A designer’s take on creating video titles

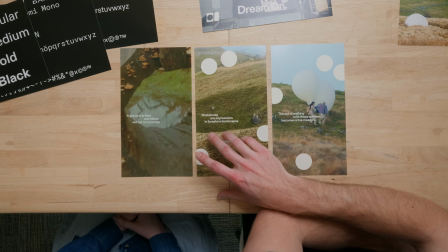(3:57)
So even if you could see that this title here, it's showing the snake hole and the title, and there's like the shadow side of the snake hole, which offers really good contrast with the title there. And it's not like this was just, like, I almost guarantee that the composition of this footage wasn't perfectly like that,
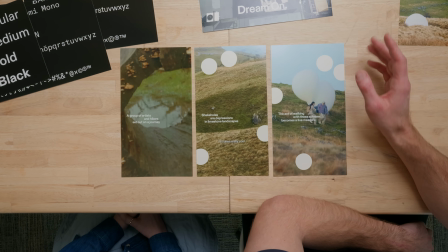(4:17)
and you might need to manipulate your footage a little bit in order to get that to fit, right? So you mentioned like the compositions and how those are kind of working to create a holistic, interesting composition.
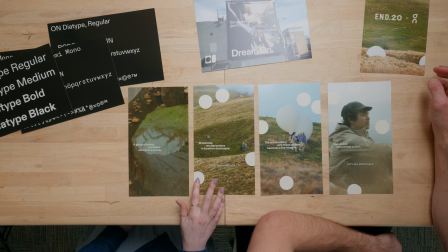(4:29)
I think these cutout circles are also super interesting, how they kind of shape or frame that composition, and also how they interact with the type.
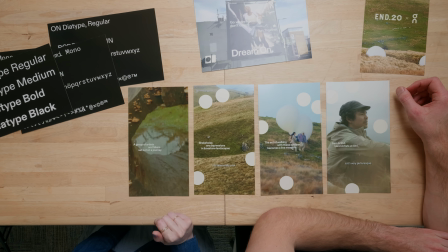(4:42)
So they almost feel to me like, well, number one, like I said, framing devices.
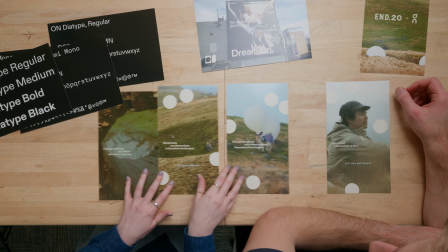(4:48)
So like this is a great example, this one, where we have this like really interesting
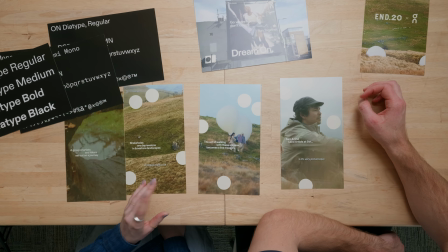(4:56)
movement happening through the frame.
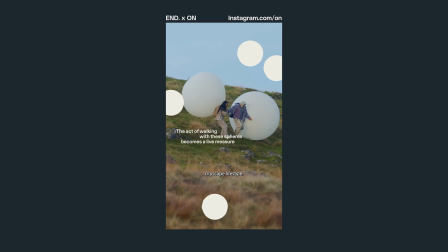(5:00)
They're carrying these like balloon type art pieces, which is really like, you know, the point of the video. Like as viewers, we want to look there. And then these circles are just kind of helping to reinforce that.
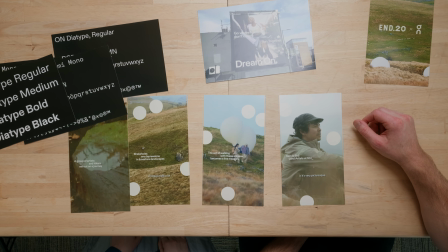(5:14)
They're sort of acting as this like asymmetric frame around the content. And they also kind of echo these like lines of type.
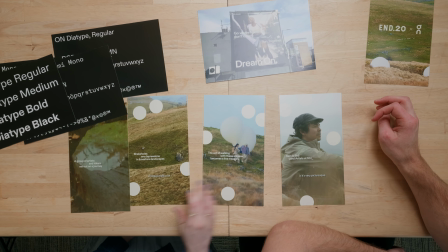(5:25)
So we have like 4 circles, we have 3 lines of type, feels very like numerical. They're the same color. So you sort of just start to notice like all of these different connections and resonances between different elements of the video, which I think is super cool. Something that kind of sticks out to me is like what kind of intentionality might have come from where we're placing the circles. Like, is this a case where you just go, what does the circle look like here?
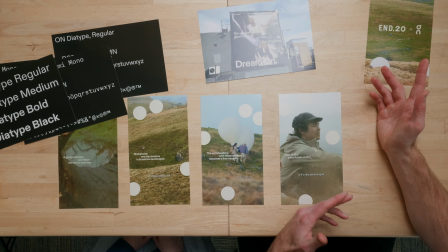(5:58)
What does it look like there? Or do you think that they're measuring things out within the frame? Yeah, I think there seems to be a little bit of a looser system, which is like one way you can go about it. It doesn't have to be super rigorous. So when I say like looser system, it looks like we have like 2 circles that are sort of closer together,
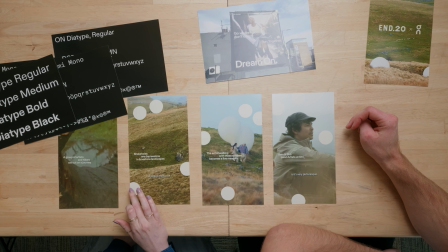(6:23)
always at the top of the frame. Then we get one that's activating the bottom portion of the frame.
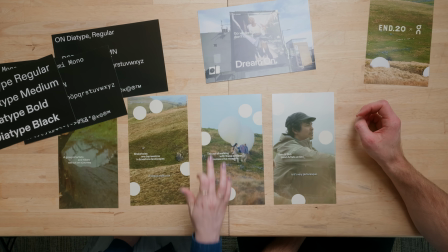(6:31)
And then we get sort of like this floater circle that's either on left or right, sort of more in like the central third of the frame. I guess that's like the biggest thing I've learned from you is like, whatever decisions you're making, you can almost always like find a way to justify it almost, but like there needs to be a somewhat of a system in place that helps you make these decisions. And it actually makes the process easier.
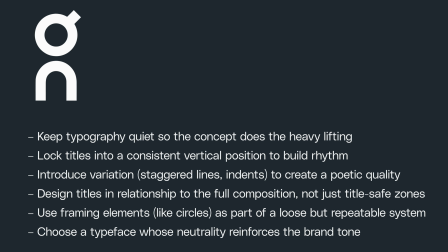(6:59)
You don't have to think as much each time. You have almost a template. Yeah, exactly.
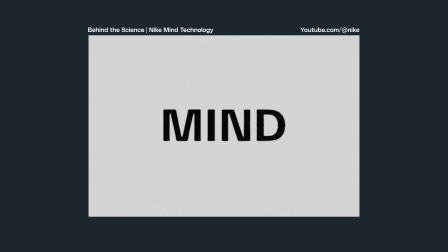(7:08)
Okay, so our next example is by Nike. It's titled Behind the Science, Nike Minds Technology, and it's a piece of branded content that we found on YouTube.
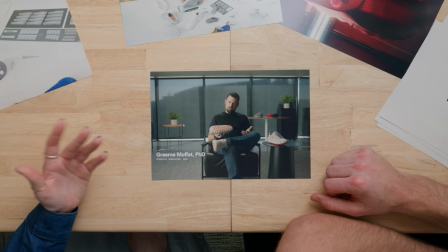(7:20)
So these are just some simple lower third treatments. Pretty simple at first glance.
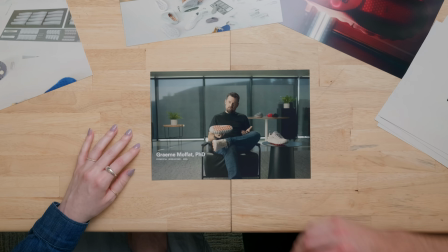(7:28)
We have a title that is obviously larger than, or the person's name that's obviously larger than the title.
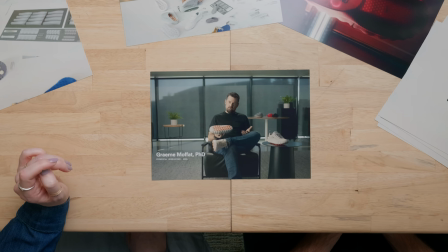(7:36)
The title is set in a monospaced font, which is something that I personally love and I think goes really well with the show your work trend.
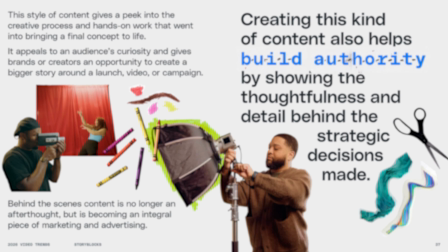(7:48)
So monospace type is basically the idea behind it is that each letter form gets a consistent width. So it's kind of hard to explain without showing you,
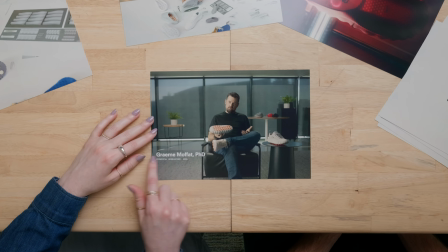(8:03)
but if you look at like this type on top, that this is not monospaced. You can tell like each letter form, like for example, the M is a lot wider than an O. So yeah,
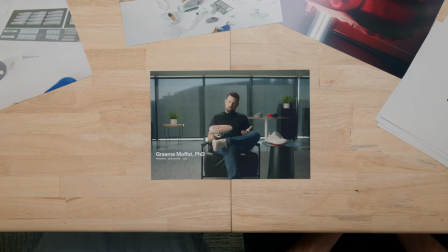(8:18)
there's like a variability to the width of each letter form. When we get to our teeny tiny monospace type down below where we have the title, now you can tell each letter form has the same exact amount of space. Just as an example of, the monotype here, there is like these little elements. They do a really cool thing throughout this treatment of like flashing blueprints of the shoe. They're talking about, how the shoe was made. So you could see they have different blueprints throughout, and then they kind of flash these digital visualizers of it in various stages as well.
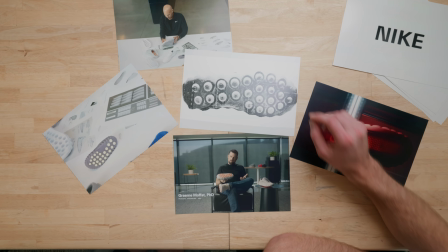(9:00)
And you can see a little bit of that monotype, I think, in the like kind of embedded in these as well. Yeah, so the monospaced type definitely reinforces this idea of show your work. It's something we associate with technical documents, with industry. So it has a real feeling of like being behind the scenes and seeing something, get made in process or in progress. And it has that like industrial feel to it, but it also has kind of this charm or awkwardness through just that unique spacing. So there's a little bit of that, feeling of industrial parts that are like manufactured, but then there's also that feeling of like a very human feeling, charming, etc.
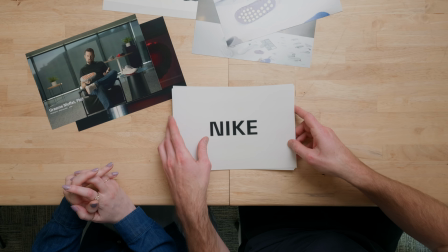(10:00)
All right, now let's take a look at this. Yeah, so this is super cool.
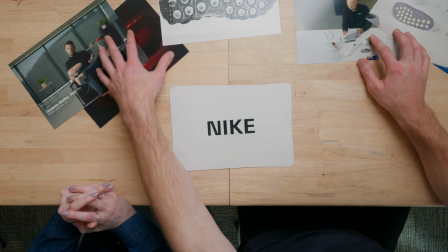(10:05)
This is like the hero title sequence of the video here.
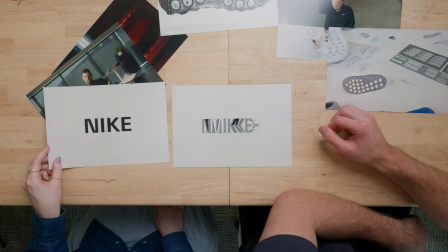(10:10)
Yeah, so basically what's happening is like we start with just Nike, and then slowly it starts to kind of morph,
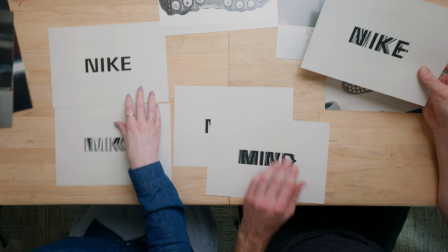(10:21)
and we get these like really interesting in between takes where the
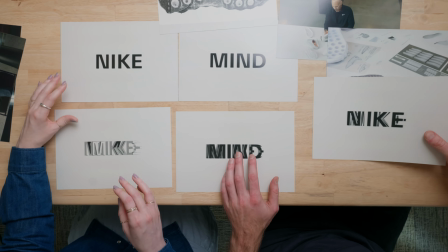(10:29)
word Nike is essentially morphing into the word mind. So I think that one's last.
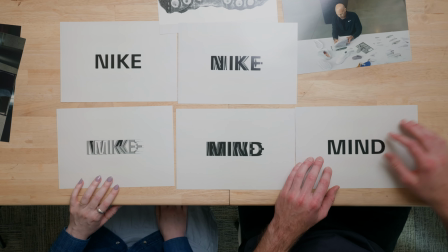(10:35)
This one, yeah. I think that's the order. And then, yep. Yep. Pretty wild. It's a really, I was wondering what word you were going to use for, we start with Nike and then we morph, transition, dissolve, like, I don't even know exactly what you would call it. It almost looks three-dimensional.
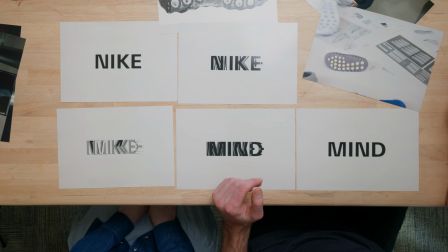(10:56)
You're seeing the example right now. This transition almost looks three-dimensional, yet at the same time looks sketched like a blueprint. And I think that it just holistically fits the video really well. Yeah. Again, it's not, I think that as beginners in creating video, you have, okay, we got to put the logo on screen, right? There's a million different ways that you could show the logo for Nike. But this one was clearly very intentional. And it's also not on just straight white either.
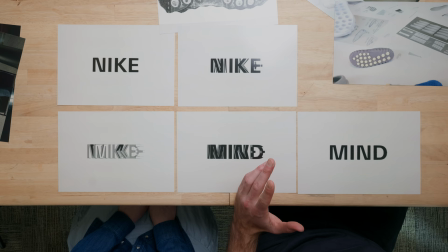(11:27)
It has this really like, almost like a little bit of film grain to it, / paper texture from, that looks like it could have been from some of the blueprints scanned in there.
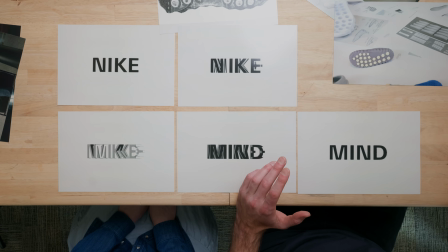(11:39)
And there's a small possibility that this actually is sketched or printed on ink and then filmed slowly over time. Yeah, something else that's really interesting about this particular title treatment is just that it feels so architectural. It feels almost like, I don't know, a brutalist building or something made out of concrete,
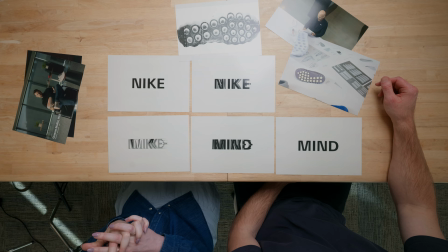(12:05)
where it's like it's in black and white.